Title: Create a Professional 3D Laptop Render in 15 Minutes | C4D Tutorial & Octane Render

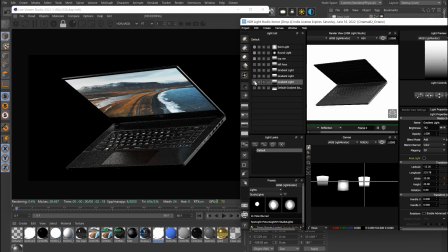So if we can find that one,
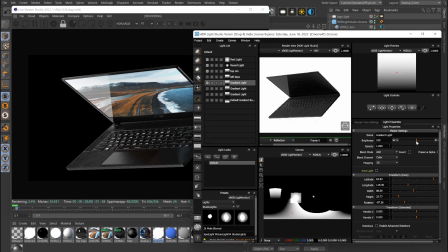this one over there, probably drop the brightness of this down a little bit, just so it's not too intense. Maybe like there's over good, over there's good.
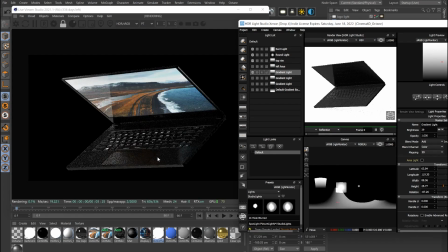And then from here, it depends on what kind of lights you really want to add. So this light is affecting the bottom of the product here, which is maybe not what we want.
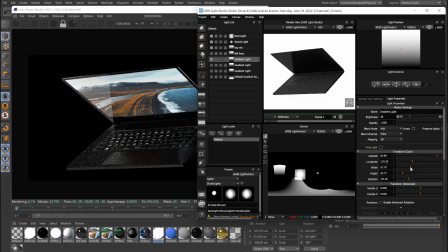So you could also work on reducing the size of that so that it's only touching the screen, because that's pretty much all I really want it to affect here. So I'll probably make this smaller. And now you can see not affecting the bottom here and only affecting the screen. We don't want it to affect the bottom more.
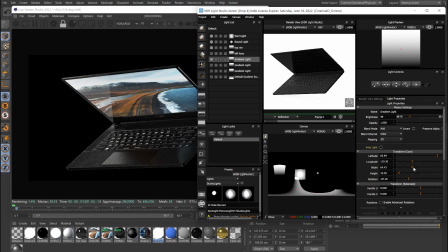We can just make it bigger. And here you'll start to see it starting to creep more onto the bottom section as well. And then if I make this side bigger here as well, I just moved the wrong thing, undo.
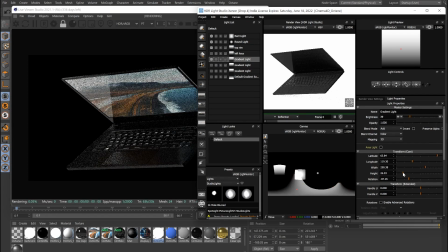If I make this size bigger, you can see how it's starting to affect the bottom part of the laptop.
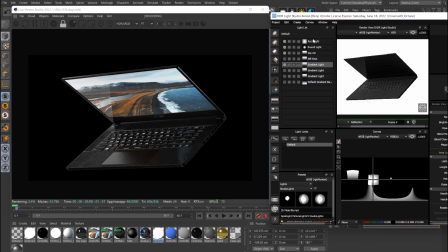So that's all up to you in terms of what you want to do. But here you can see we've still got a contrasty laptop, but we can still see the edges, the shape and everything. And then up until from this point, it's really up to you what you want to do. If you want to move this light around, you'll get visual differences.
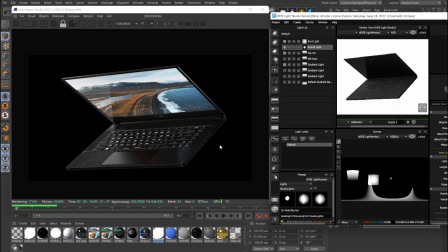Like let's say if I want this round light to be at the bottom, another thing you can do is just zoom in. So if I click this here, I can zoom into the section and then just get very meticulous with where I want my lighting.
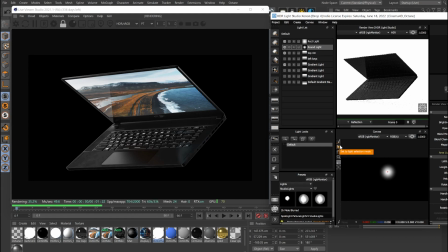And what changes render from like 90% done, which is where I'd say this is, to like really looking 100% professional, is just tweaking. Like a lot of this is just takes time to just tweak lights. Very subtle movements, like here, if I subtly move this, you can see how it's starting to affect the scene.
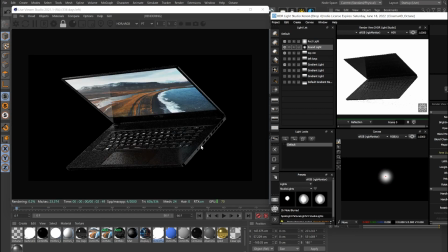Here it maybe looks, so if I put it here, maybe it's too much on here and it's just making everything flat. If I want it to be more on the edge here, white and then dark on the bottom, I just need to keep moving it until I find the right spot where it's getting the effect that I want.
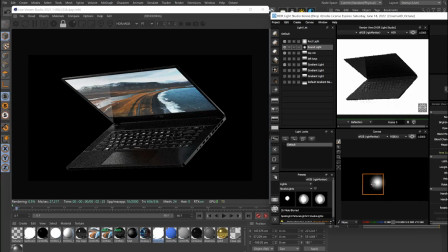So just keep moving this thing around until we can find the positioning. So maybe that's an angle I can go for. Something like this. Just keep tweaking. And this all depends on what you want to do.
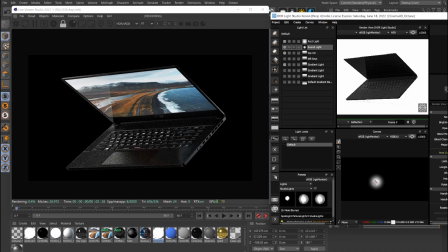If you want this to go even higher, you just need to move it, but then it's going more in there. A lot of this is just tweaking. So I did like where it was up there before, so maybe I'll just move it up there and I can see it's over there and not so much down there. I can keep tweaking it until you kind of get the desired effect that you want.
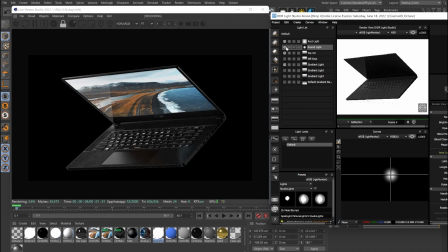But this background light is helping a lot, just because no matter how dark all of our rest of our lights really are, we're still seeing the shape of the product. Here we've just got one light, one background light, and it's providing a light on this section here, but also providing the shape as well.
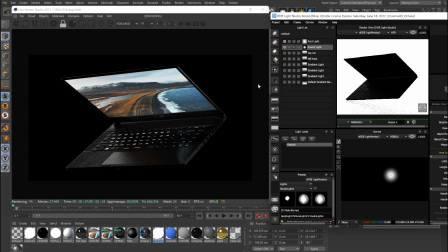So the rest will just essentially fill out. So like this one's this one. We've got one at the top here. You can even have a gradient at the bottom if you really wanted to. But we only really need like three lights here. And then we also had one for the screen, which was this one, which also helps.
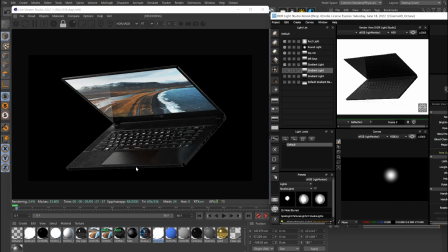But I can also add a gradient light on the bottom.
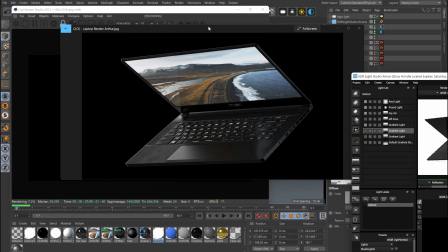And here you can see not too far off the render that I had with Adrian over here.
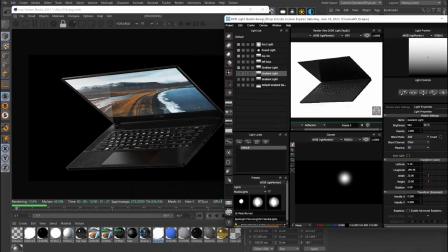So those are a lot of visual changes that you can make to your products and your renders to get them from zero to hero. From here, it would just be a lot of tweaking, just subtly moving lights around, just trying to get them as close to a polished look as possible, maybe slightly rotating
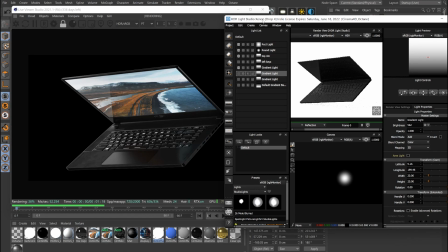the laptop itself, and all these little tweaks that go from like 90% to 100%.
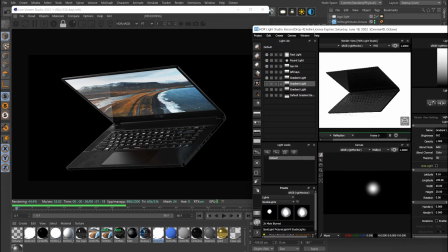But hopefully that helps and gives you a lot of direction in terms of your visualization and how to turn your renders from zero to hero.